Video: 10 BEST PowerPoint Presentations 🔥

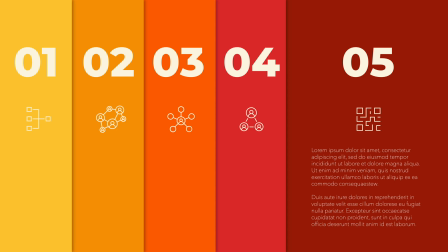248s
But the concept itself, I really like because you keep an overview of everything and then still have more detailed content or explanation available.
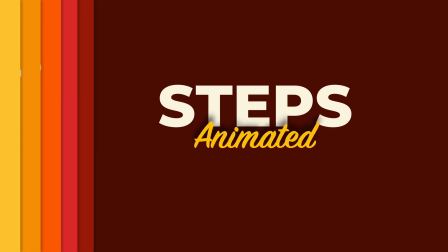256s
And you can circle it back to the beginning. Number four, the push transitions.
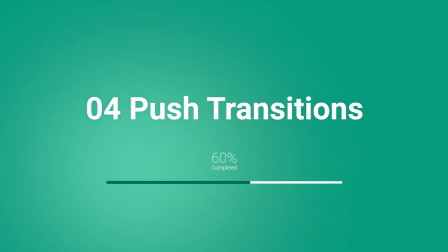261s
And this was a pretty cool one to make because it's a compilation of five different ways to use the push transition.
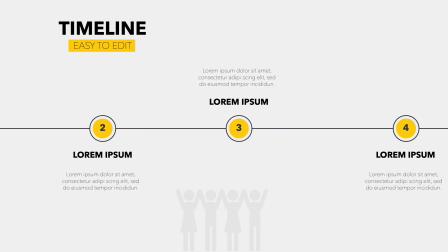266s
And the first one is to use it on a timeline where you could expand your slide and use the timeline on a longer slide.
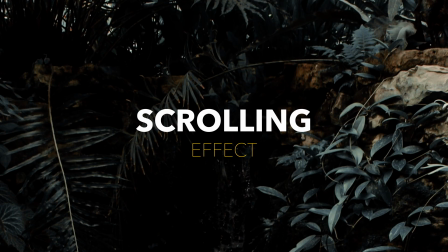273s
So you kind of push it to the right to get that effect. We also have the scrolling effect where you scroll down the page, similar to a website look and feel.
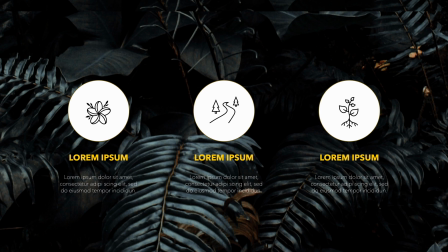281s
So it's a modern touch that you add to really make the slides a lot longer and to have that image in the background running continuously.
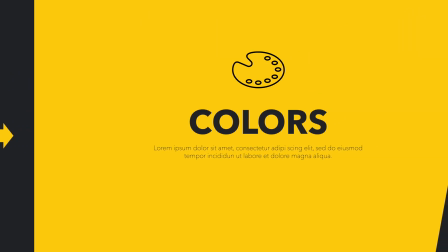288s
We could also connect with objects like colors or shapes. Here we can see that there's part of the color cutoff and that links to the next slide.
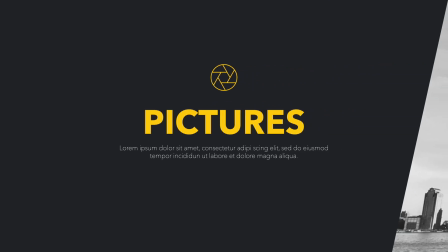296s
You could also do it with pictures. So you have that teasing effect of the picture and then you pull it in and then you have the entire overview.
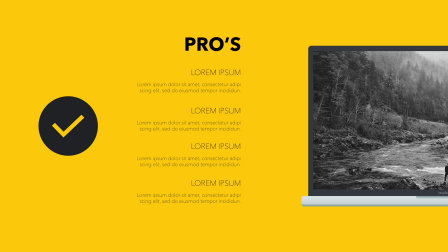303s
You could also use it to compare pros and cons on a slide, but to give it equal space and to really use that real estate, screen real estate that you have. Or the last one, and I like this one from the Push, is a roadmap where you take the viewers or the audience through a journey and you can control it with that
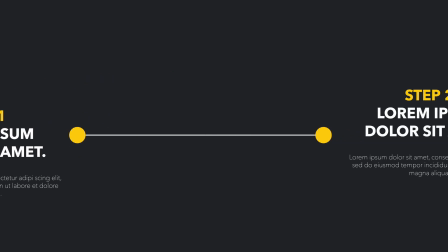320s
little line and then you can move to the next slide and really visualize the different steps in a project.
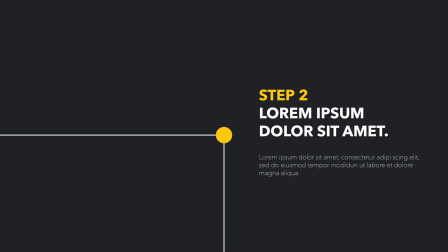327s
I think the Push generation can really be used in creative ways.
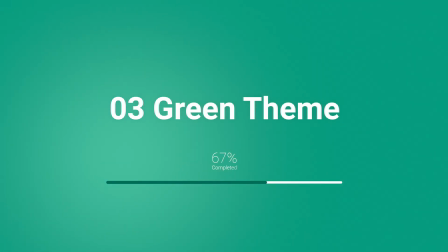331s
number three the green themed template and also this one is probably the one I'm most proud of in the template section because it's a very dynamic and
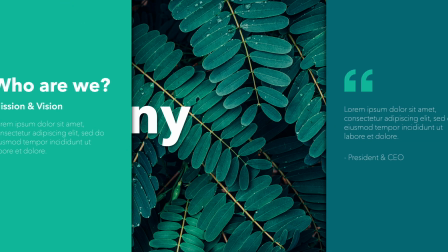340s
inspiring presentation I think where as soon as you click things will start shifting around and it gives that feeling that it's not really a presentation or
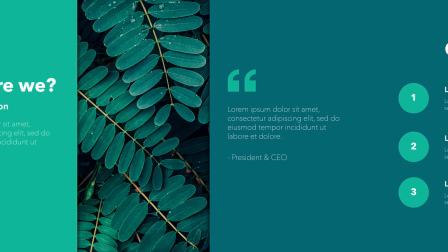348s
a standard powerpoint that we're used to but it moves in ways and it's connected in ways that
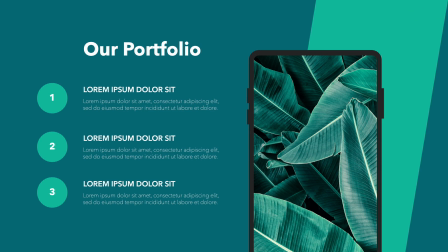353s
is really thought through and I like the design of the color palette that we've used as well.
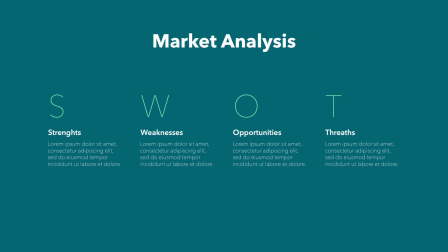358s
The mochas that you can see are all included. So they are made in PowerPoint with the different shapes.
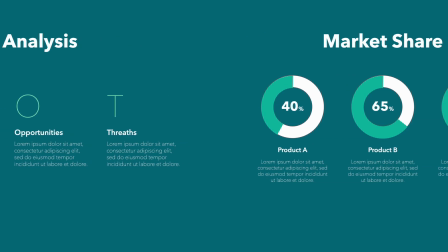362s
We have SWOT analysis, more of a minimal style approach, and then we have bar charts to show, for example,
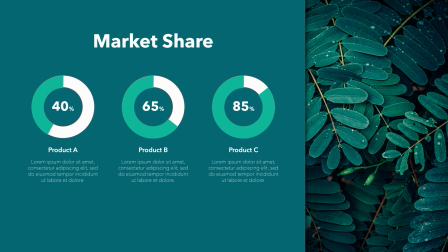367s
market share in a more circular way, but the color accents all come back with the image and the rest of the slides.
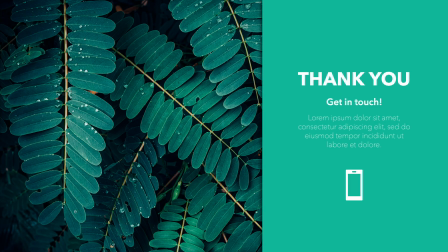374s
So I'm really happy with how this one turned out. Number two, the parallax effect.
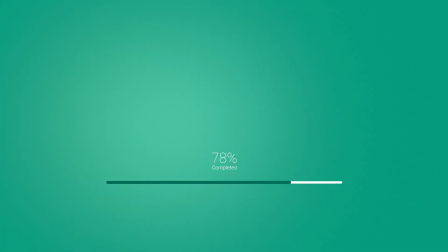380s
And the parallax effect is a common one, but you don't see it often in presentations.
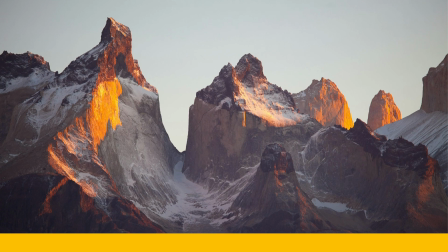383s
Basically what it does is it has an image in the background and then something else shifts in front of it and everything moves at slightly a different pace
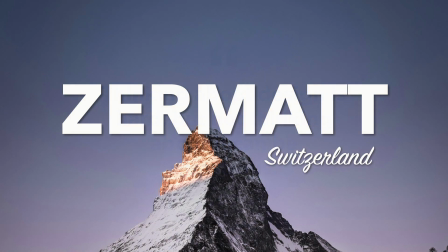390s
so you can create some really cool presentations with it this also has multiple levels so if you look at the second one we have an
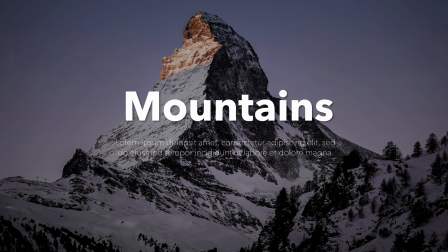397s
image in the back similar to the scrolling effect but the objects in the front move at different paces so you can see that clicking again all the icons start
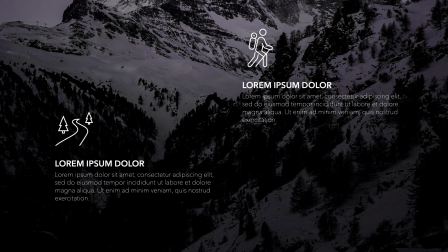405s
moving and it gives that 3d that depth in your slice now taking it one step further in the parallax section is that you can
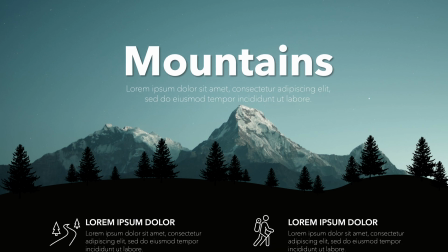413s
really create some dynamic presentations by layering everything and then moving everything at a different pace.
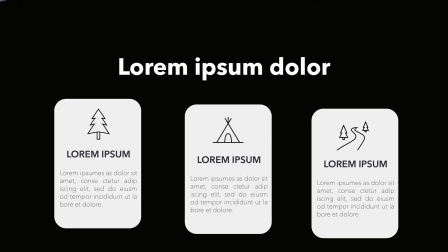419s
Here we can see that we go to the mountains, but then we can also go to full screen on that black background and even move back
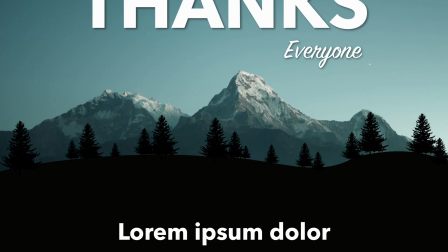425s
with the different content and really create a cool effect in your presentation.
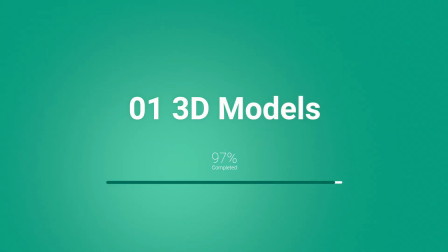432s
And this brings us to number one, which is the use of 3D models in your PowerPoint.
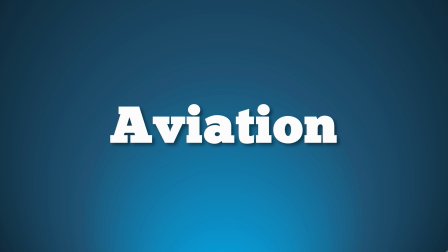437s
And I've made this aviation presentation with a 3D model that if you click everything will start
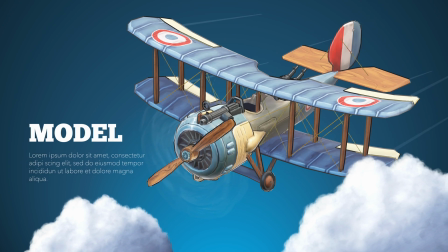442s
flying in but not just flying in regularly but it uses the 3D rotation.
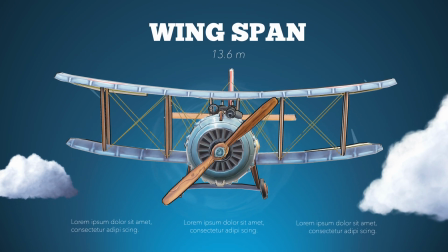447s
So if you click once more you can see that the plane the object is moving inside of your slides and we also have the layer of the clouds.
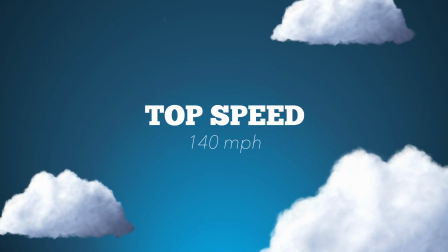455s
I really like how this one turned out in the end with the multiple layers and the transitions in the presentation but also just it's not
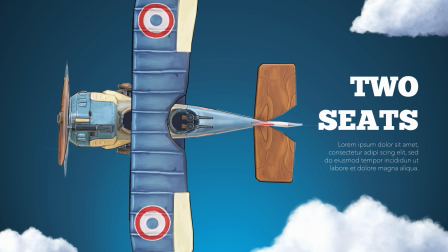463s
the regular presentation that you see it's something else it's thinking a bit outside of the box and using the full potential of 3d models in powerpoint i think
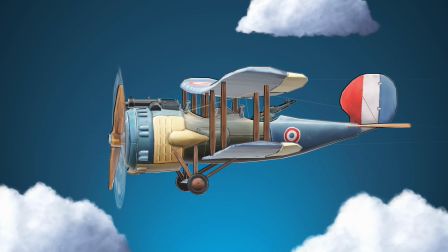471s
this feature will only improve so expect to see a lot more of these 3d models and really test out the capabilities of what you can do now
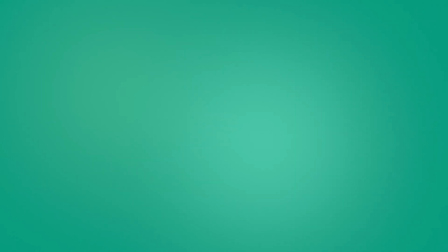479s
for all of these templates i have made the tutorials available and i'll link them in the description below thanks a lot for watching definitely let me
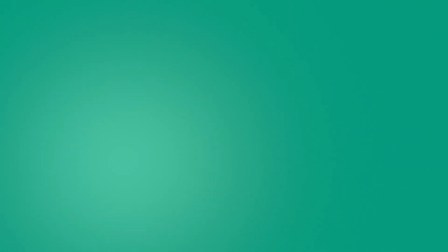486s
know in the comments below which one was your favorite and if you want to learn more about PowerPoint, please watch the video on the screen right now.